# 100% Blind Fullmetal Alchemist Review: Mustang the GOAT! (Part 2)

Alright, so I was sitting in my room reading Full Metal Alchemist, because that's what I do now apparently, wondering how I was going to start this video, and then, boom!
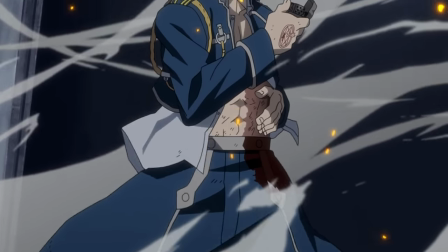8s
Literally a couple of chapters past where I stopped last video, began the single best action or plot sequence in the entire story up until now.
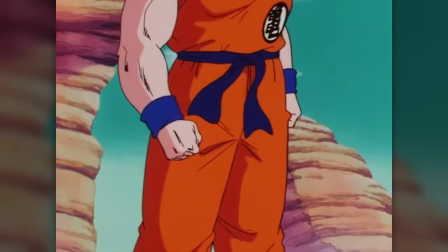17s
It was freaking nuts! Like, as I said, I'm a big Dragon Ball fan, and I'm reading this for the very first time,
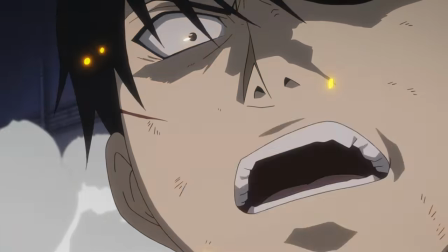22s
but there's a fight scene in this that's impressed me more than any fight I've seen in a long,
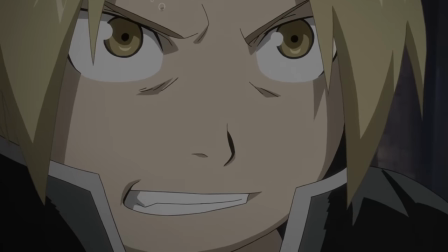28s
long time. I have been enraptured by the dialogue and the twists and turns this thing has presented me.
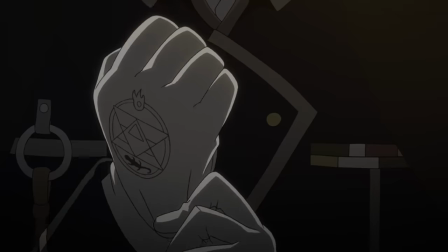34s
So let's not waste any time and get into it because it's so damn amazing.
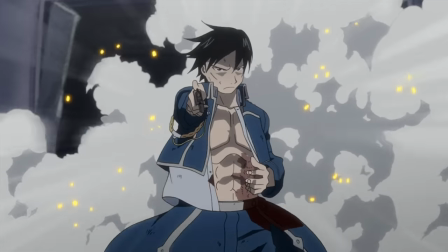40s
This is my continuation of Fullmetal Alchemist.
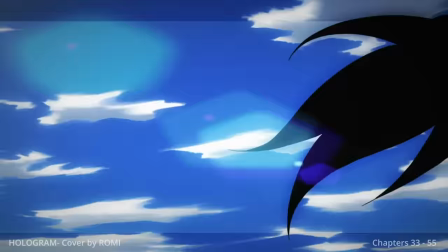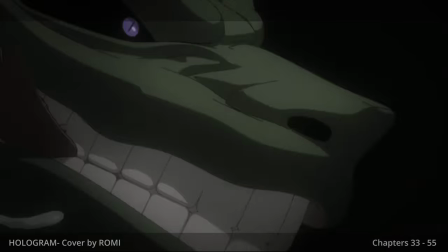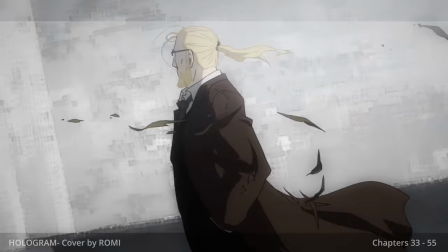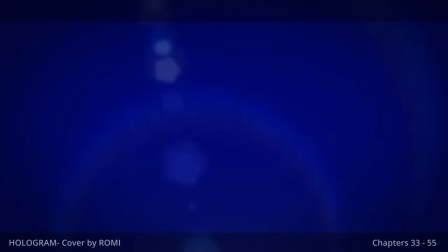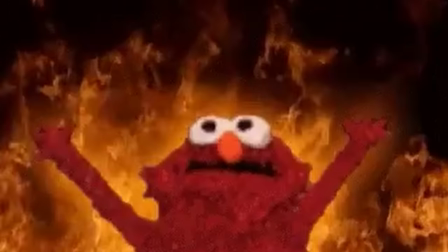63s
deception, espionage, thrilling action, like way too much fire, more fire than I'm comfortable with personally.
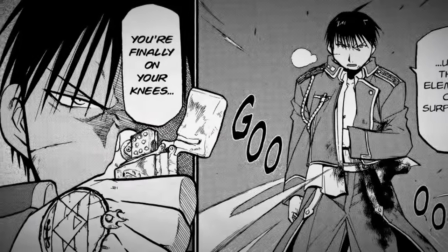69s
And I'm not kidding when I say that this manga just went from great to incredible in the span of three chapters,
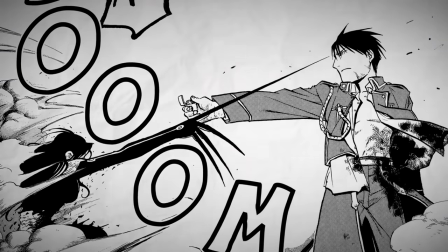75s
and I cannot express just how much I lost my mind while reading this section.
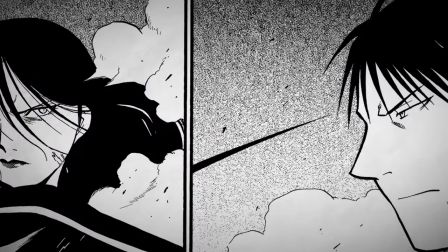80s
So let's try to figure out how they achieved this and why it works so damn well.
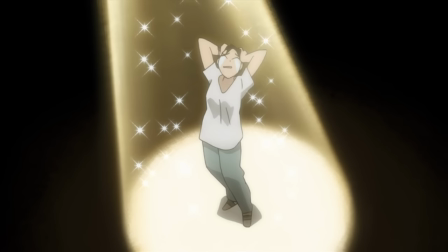84s
And to kick it off, I am of course going to be talking about the framing of Lieutenant Maria Ross and the incident at lab number three.
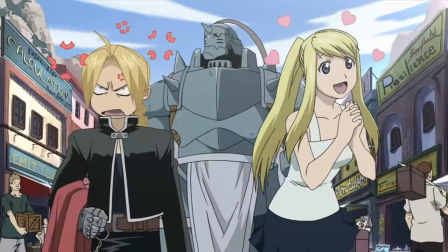93s
To kick off this trek through Peak Fiction Valley, Lieutenant Maria Ross,
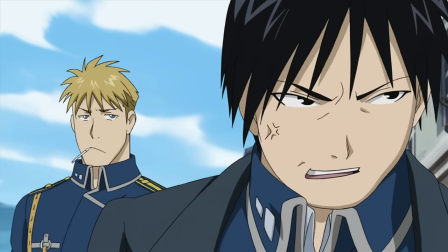98s
everyone's favorite subordinate of Colonel Mustang with a pistol, gets framed for the murder of Hughes.
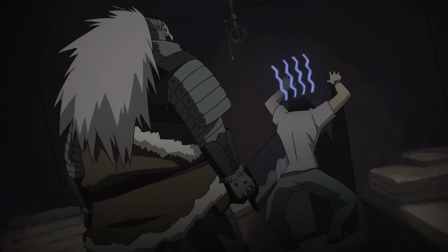103s
Now, at no point did I think that she was actually guilty or to blame.
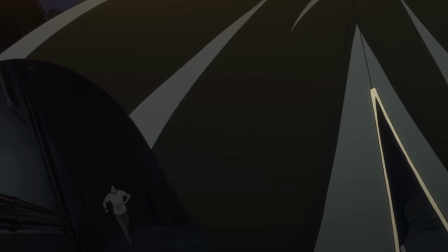107s
The story is written such that you're meant to sympathize with her, which makes what happens later, oh, so much more spicy.
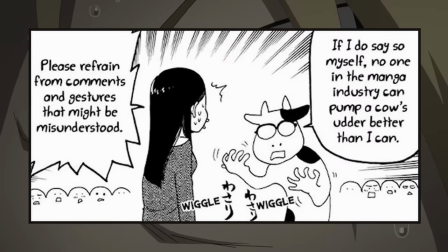113s
Arakawa, you're one sadistic woman that has a weird obsession with cows but that's okay because you write incredible stories but honestly a lot of that
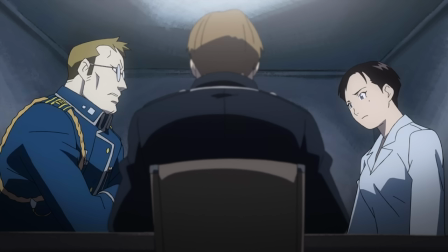121s
deception here in this section is quite thinly veiled however with that said it did cause me to become all the more anxious so that's a good thing with
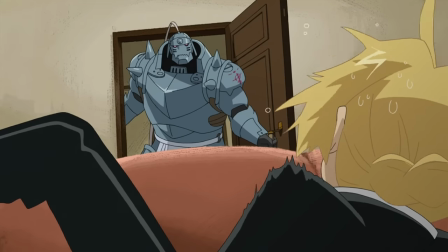129s
ross being wrongfully framed edward and al finding out about this last minute and barry looking to springer from the prison
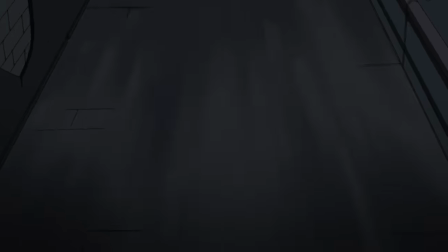135s
this was clearly all building to something significant and boy oh boy was it ever
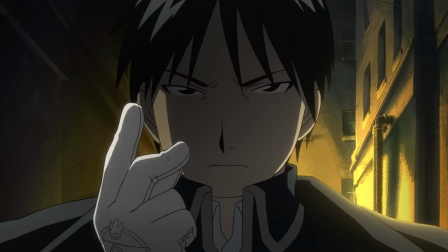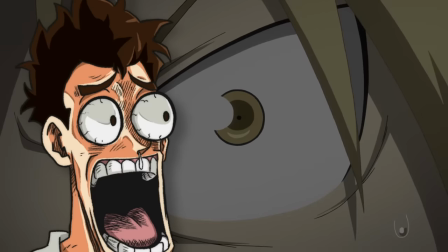148s
Okay, I know, right? This is amazing.
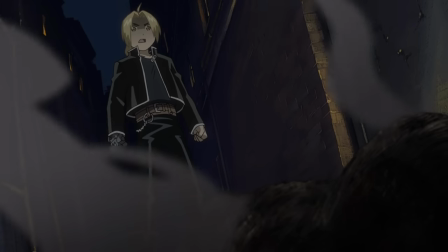151s
This is nuts and freaked me the hell out upon first discovering what was left of the supposed Lieutenant Maria Ross.
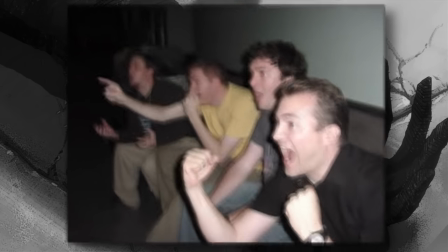158s
I was like, okay, story, that was pretty cool. But little did I know that the real stuff was just around the corner.
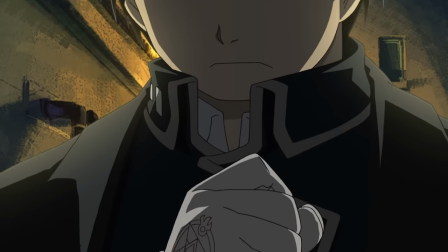166s
Naturally, again, I didn't think that Mustang had this in him.
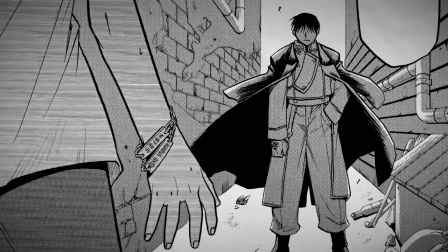169s
He had been so dedicated to figuring out who unalived Hughes that there'd be no way that he'd be willing to without hesitation
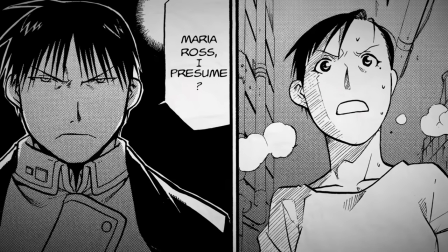175s
overreact to an escaping convict like this no chance particularly when it comes to
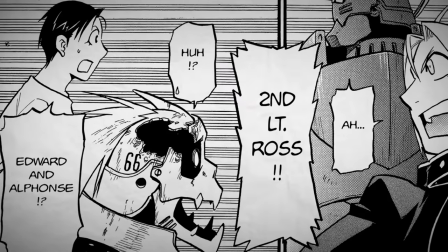180s
Ross especially given what we know about her situation which you might see as a negative in the
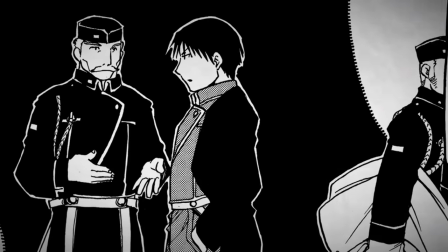185s
story should I have thought this was genuine I don't really know but I honestly don't think it matters because once again this
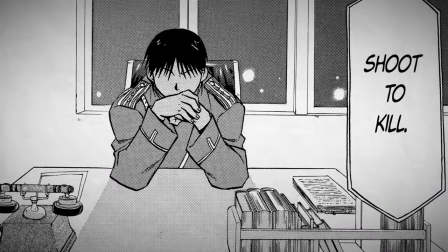192s
all just made me lean in that much more as a reader something big was going down and we weren't being told about it.
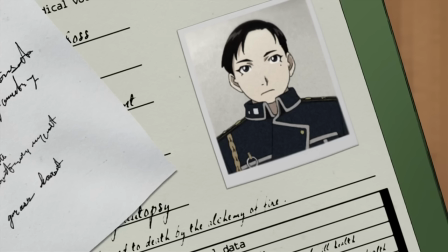199s
Now that said, when the dental records came up as a match, I did have a brief moment of pause to second guess myself, but you know what?
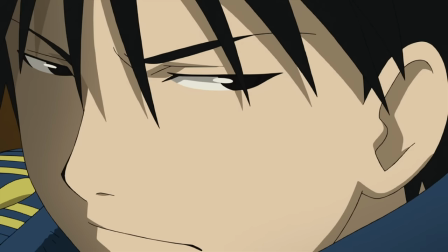205s
I said no way. No way Mustang did that. They had to figure out some way around that. And the fallout of this after is handled remarkably well.
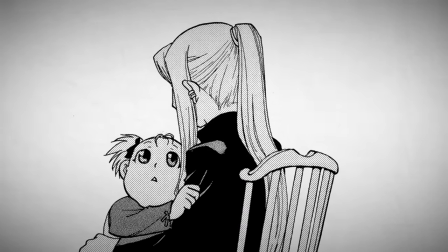213s
From the action to the prior chapter to this one, the framing of events and tone of the material is far much more subdued and sad,
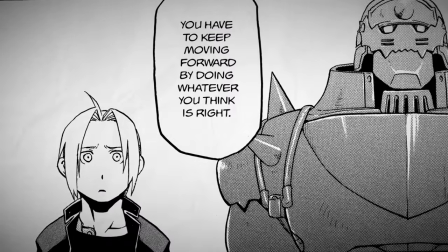221s
as Ed and Al go to visit Hughes's family to explain themselves and to, well, apologize.
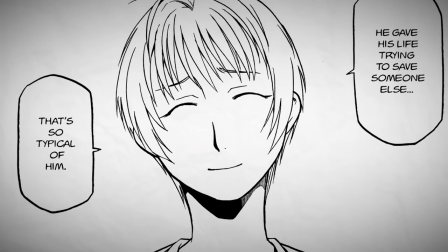226s
There's an interesting lack of text or dialogue, instead allowing us to just exist in these moments with these characters.
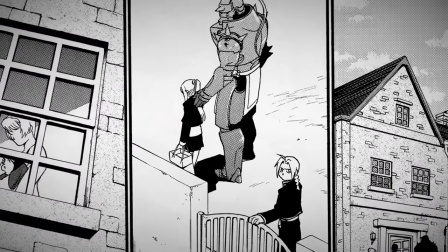233s
It's some of my favorite panel work by Arakawa in all honesty, and I think that's saying something given what she's done so far.